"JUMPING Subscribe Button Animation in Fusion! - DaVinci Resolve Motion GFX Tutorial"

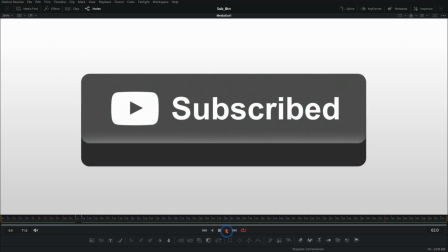(0:00)
Not too long ago, we made a fancy animated YouTube subscribe button in Fusion.
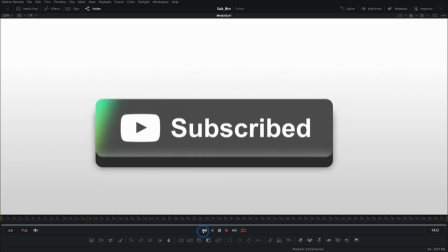(0:04)
Now we're going to take that and literally take it up a notch. It's going to jump. We're going to give it a little fancy jumping animation.
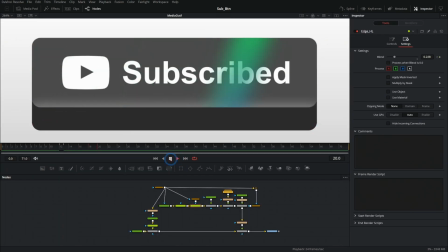(0:12)
Let's do it. Okay, so I'm going to start at this point because we built this in a previous video. If you want to link to that, click right here and you can kind of do the first part of the video. The second part, we're going to add even more fanciness to this button, have it jump around and, you know, pack things up and in and pack the wind and things like that.
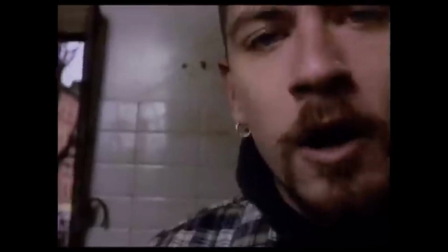(0:28)
You know that song, the jump around song.
Jump around.
It's going to do that.
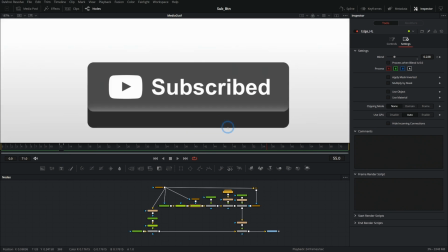(0:34)
So the main thing we're going to look at here is the actual animation.
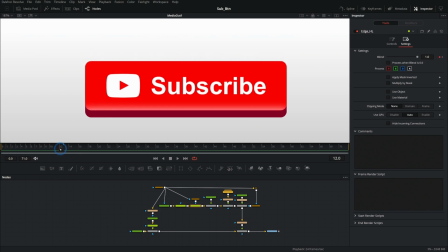(0:37)
So we have this kind of squishing down, but I thought it would be fun to have this squish down and then pop back up so quickly that it kind of lifts off the ground.
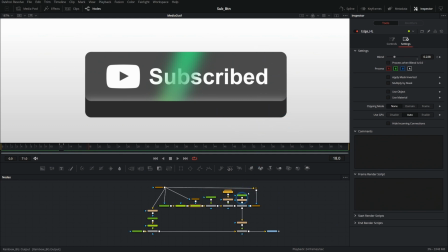(0:45)
So a couple things we need to do to sort of get ready for that. One is mess with our nodes a little bit.
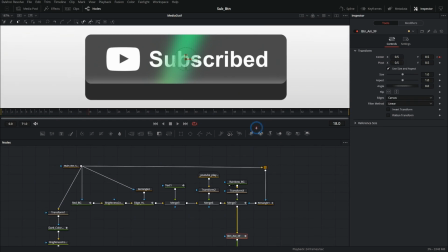(0:51)
Right now we have the top of the button in kind of its own group. It runs through its own transform.
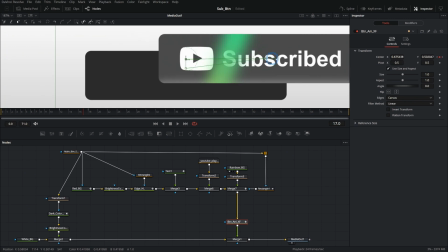(0:57)
And so we can take this and move it around separate from the bottom. And so this isn't actually a 3D button.
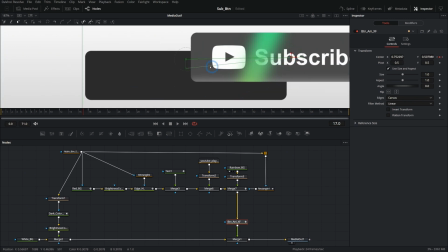(1:01)
It's just two 2D layers on top of each other. Kind of a fancy trick.
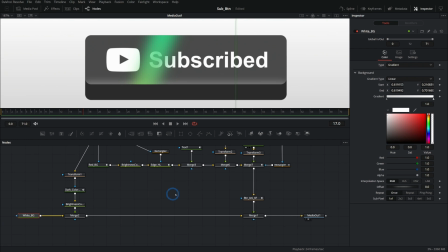(1:05)
But what we should do is take all of that and make it its own thing and merge that over the background so that we can move the button as a whole as well. So we can do this with a fancy trick. Let's take this merge and just get rid of it. And we'll take our white background down here.
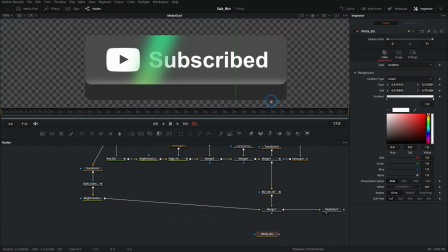(1:18)
We'll plug this brightness and contrast right into the background of the merge. And now we have this whole button sort of isolated. We'll go down here to our media out. We'll just unhook this, merge it over our white background like that.
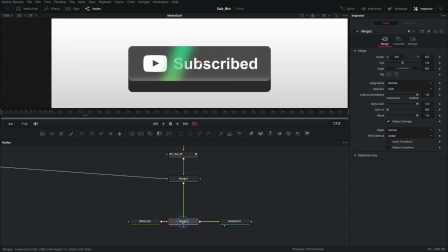(1:28)
And we have the same result, but the difference is that all of this comes into its own merge, everything that's above the white background. And so we can turn everything off. We can also do something like add a transform and move it all around as one group. That's a nice way to do that. So let's just call this button master XF for transform.
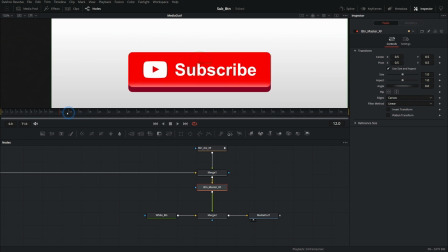(1:48)
And let's just kind of preview what we're going to be doing here. Right as this pops up at frame 12, we're going to have this button start to lift up off the ground.
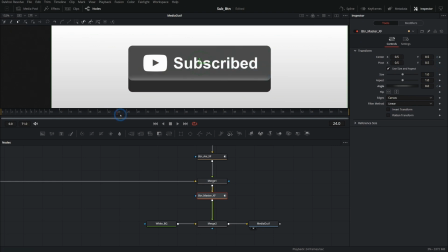(1:57)
So let's keyframe our center and also our angle. And then we'll just come down here a few frames and bring this up like this. So now as it squishes, it kind of comes up like that. And then we don't want it to stay up. We want it to go back down. And so let's bring this back to 0.5. So the timing isn't going to be right, but the basic motion is sort of there.
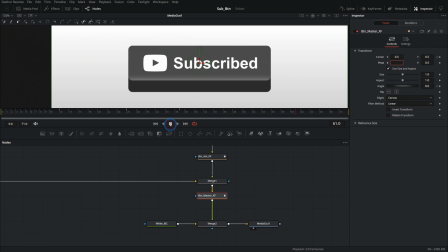(2:15)
Okay. So we have it squishing and then jumping up, reaching its peak and coming back down. So this looks super weird because it isn't eased.
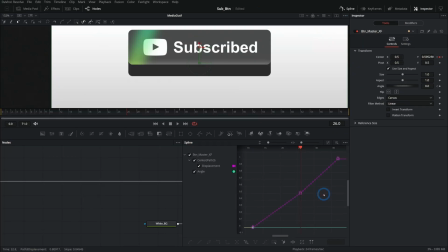(2:21)
And so we can go over to the spline panel and here, let's just hit Control A to select all of these points and hit F on the keyboard.
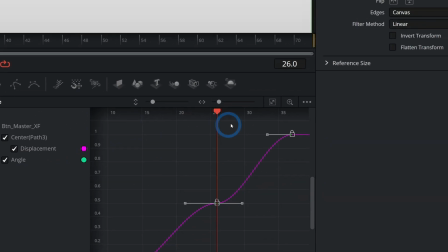(2:27)
By the way, if your spline panel has a bunch of stuff here, it's because in the three dots, you don't have show only selected tool on.
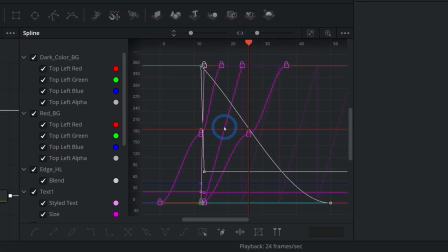(2:33)
That's how I like to use it for obvious reasons. So much better like this.
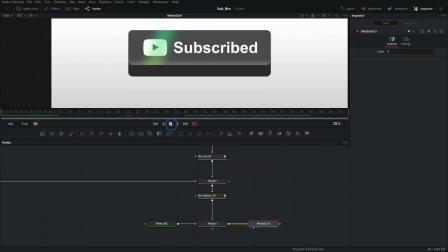(2:38)
So yeah, do that. So now we have this squishing. See, and it kind of works. It's like it's getting ready to jump and then it jumps. I like that. If you're new to Fusion, sometimes it can be really overwhelming all of the nodes that you need to try and learn and figure out how to use. But there's really only 9 nodes that I use all the time. And I have a free workshop, the 9 nodes that you need to make almost anything in Fusion. You can click this link or the link in the description down below and check it out for free. It's my gift to you.
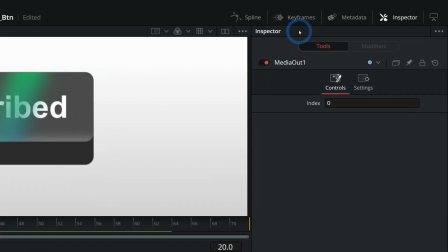(3:05)
Now, the timing isn't quite right. If we want to adjust timing, the keyframes panel is a little better for that.
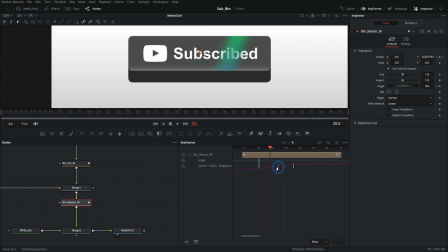(3:11)
And so I'll select this transform, twirl this down, and let's just kind of move these keyframes around and play this back.
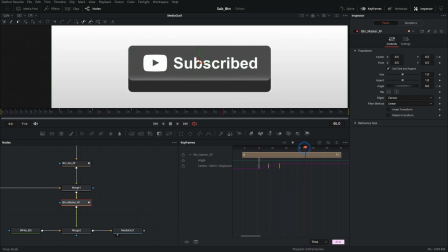(3:18)
Yeah, see, that's working a little better. I think even having it pop up a little faster and then, yeah, fall down slower works.
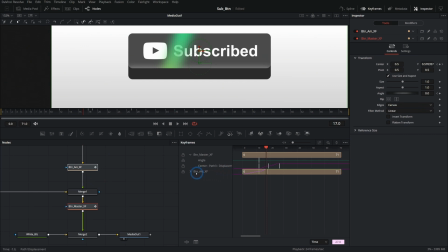(3:25)
I'll hold Control and select the actual squish animation. We might actually want this to happen a little earlier.
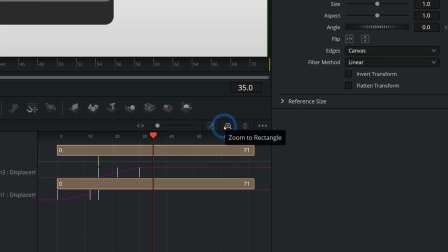(3:30)
Let's just see what happens if we follow through that animation. That works pretty well. I can hit this zoom to rectangle thing and just draw a rectangle around all of the points that I want to look at.
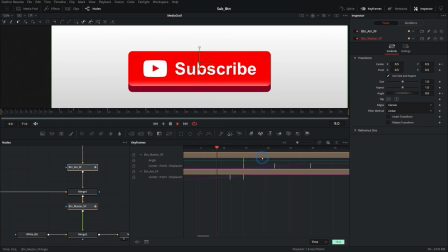(3:39)
I can hold middle button on my mouse to adjust the keyframes here. We can just kind of play this back and it just takes a little messing around to get to where this feels natural. In fact, we might even bring up the spline panel for this button animation and let's not have this slow down at the top.
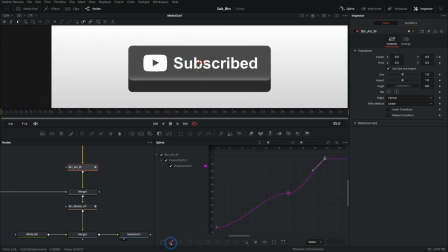(3:53)
We can just click this button, this little line to turn this back to linear because we do probably want this linear at the top.
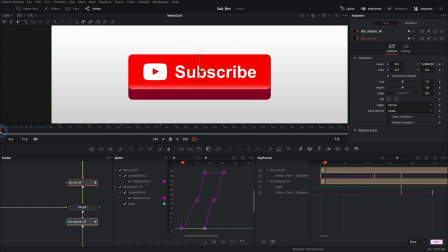(3:59)
And it takes a minute to kind of get this animation right, but we want this to kind of spring up like that at the top and to fall down. Yeah. Okay, that's looking pretty good.
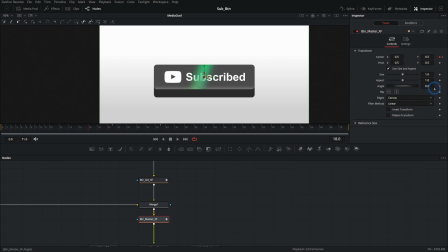(4:07)
Let's also have this rotate a little bit. Start with our angle here at 18. And then as it gets to the top, we'll have it rotate just a touch, something like that. And then as it falls back down, we'll have it go back to 0. And again, in the spline, let's flatten out all of our tangents here.
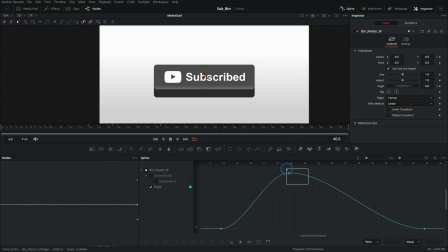(4:23)
Make sure we have nice smooth curves. I'm just selecting each of these and hitting F on the keyboard to flatten those out.
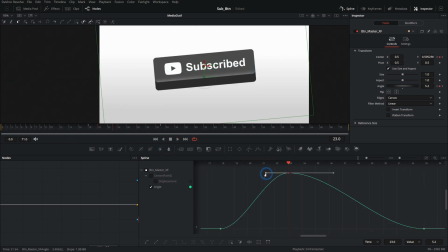(4:28)
Now we have this little bounce. Cool. In fact, I might even take one of these handles and drag it out and hold Alt as I drag it out. Just have this kind of slow down at the top a little bit. Same thing for our displacement here.
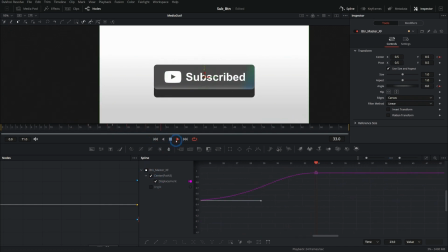(4:39)
Drag that out. So now it's a little springy, kind of hangs out at the top for a little bit. Nice and cartoony. Boing. Yes, I love that. Okay, that's looking a little better. So one thing that's going to sell this is a shadow, which we can actually make pretty easily.
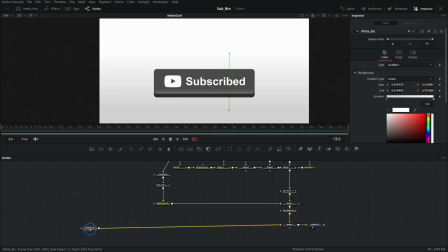(4:51)
Let's just take this white background over here because it's just easier. And let's make a shadow color.
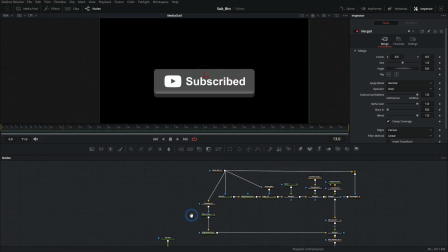(4:56)
So let's just take a black background here and I'll merge this over. And let's take this same mask that we've used forever, plug that into our black background.
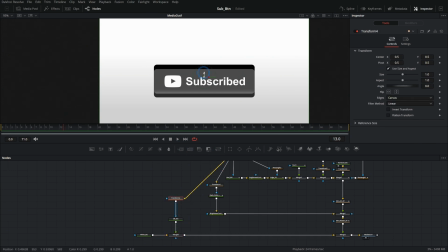(5:04)
And again, we can just use another transform here, change where this happens. And we'll just put this right about at the bottom and we'll blur it too.
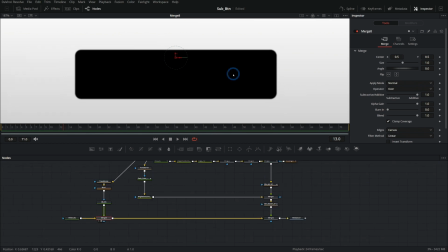(5:13)
Let's take this and just add a blur. So now we just have this little bit blurry mask and we can take the blend down here a little bit.
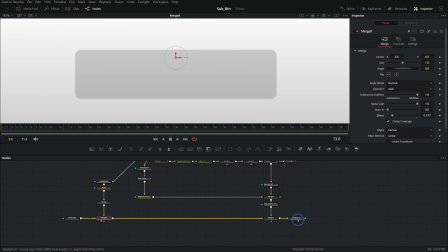(5:19)
We'll just push that up to where it's just barely there. Hit two on the keyboard for our media out.
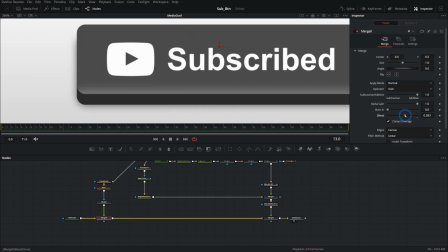(5:24)
Maybe we'll blur it just a little more. Turn this blend up a little bit just so we have a little bit of darkness there.
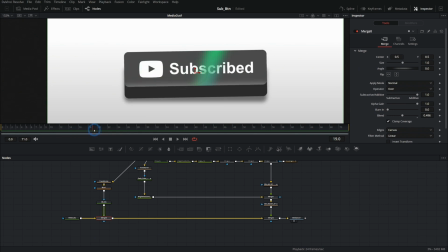(5:29)
And then right as this lifts off the ground right there, so frame 18, we can animate all of these things.
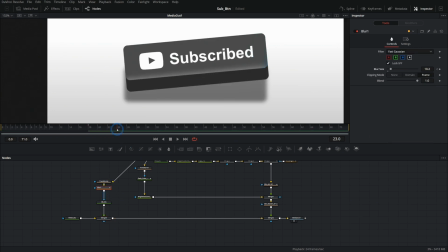(5:36)
So we could animate the blur size right as it goes to the top all the way back down to the bottom. At the bottom, it's going to be the same. So we'll just make another keyframe there. But right there, frame like 22, you can check that by going to the keyframes, seeing where that is.
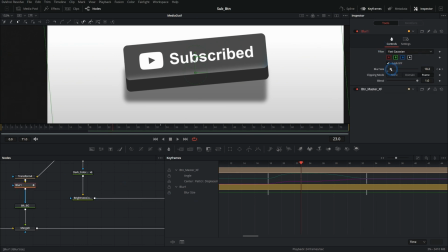(5:49)
Just select both of these. Frame 23, take this blur and we'll just push this up a little more when it's farther up. Yes. That. So now we have a blurry shadow at the top and then a sharp shadow at the bottom. It works.
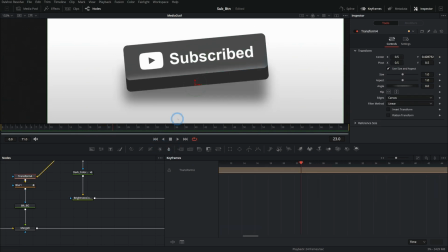(6:00)
Boing. And that just really sells it. Take this transform and we can adjust the transform as well.
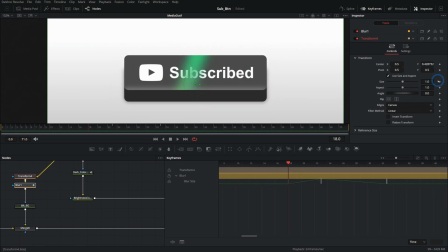(6:04)
Let's just have the same timing as our blur. And we'll just adjust the center and the angle.
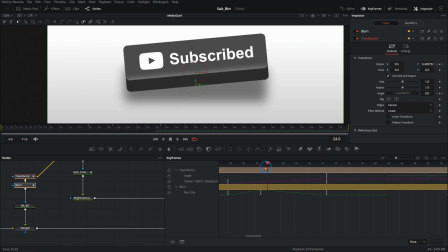(6:10)
Same here, center and the angle. And then here in the middle, maybe we'll bring this up a little bit and we'll rotate it a little bit. Yeah, something like that. I don't know if I like that very much. Take this down like this. Maybe we won't do the angle.
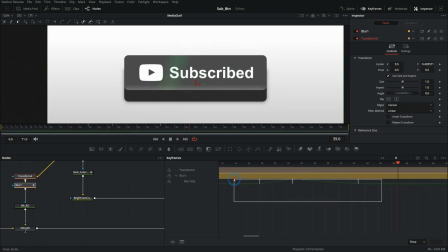(6:21)
Let's just reset those. I think it's better without them. Select all those keyframes for our blur and hit F to flatten them. Okay, see how we're doing? That looks really cool. Now it kind of bounces itself. It's leaping for joy, just like you and me, because we made something cool.
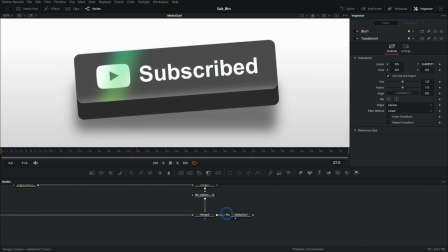(6:35)
One thing I want to do is maybe add a little motion blur. We can do that here right in our transform.
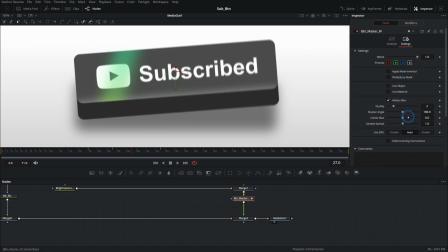(6:39)
Just go into settings and turn on motion blur like that. Now let's see how it rides. Yeah, a little nicer.
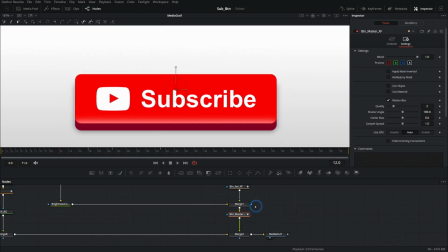(6:44)
Now it's a little pop. That's cute, right? Easy to do, just a matter of putting everything we want to animate in its own merge and animating this transform, doing a little bit of fancy keyframe curves in the spline panel, adjusting the timing a little bit,
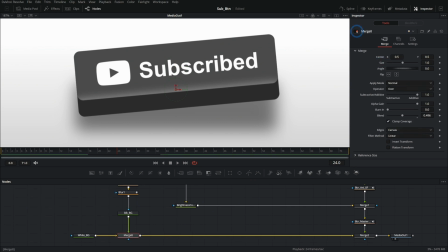(6:58)
and of course, adding that little shadow here that just really makes a big difference. Cool.
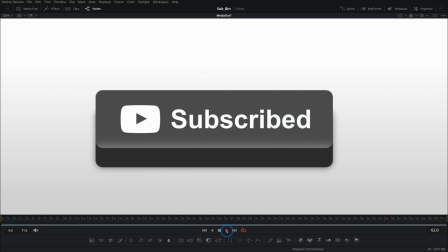(7:02)
So here's our result. Have that nice little boing. Such a cool little animation. Gosh, this is so much fun. I love making stuff like this. Hey, if you don't know me, my name's Casey and I help people make amazing things in Fusion, visual effects, motion graphics, that kind of thing. And if you want to hang out with me more, you can check out this video and make sure not to miss that 9 nodes workshop. That's totally free. And it's a good time. Helps you learn Fusion. Okay. Okay. Right there. Or there, depending on what you want.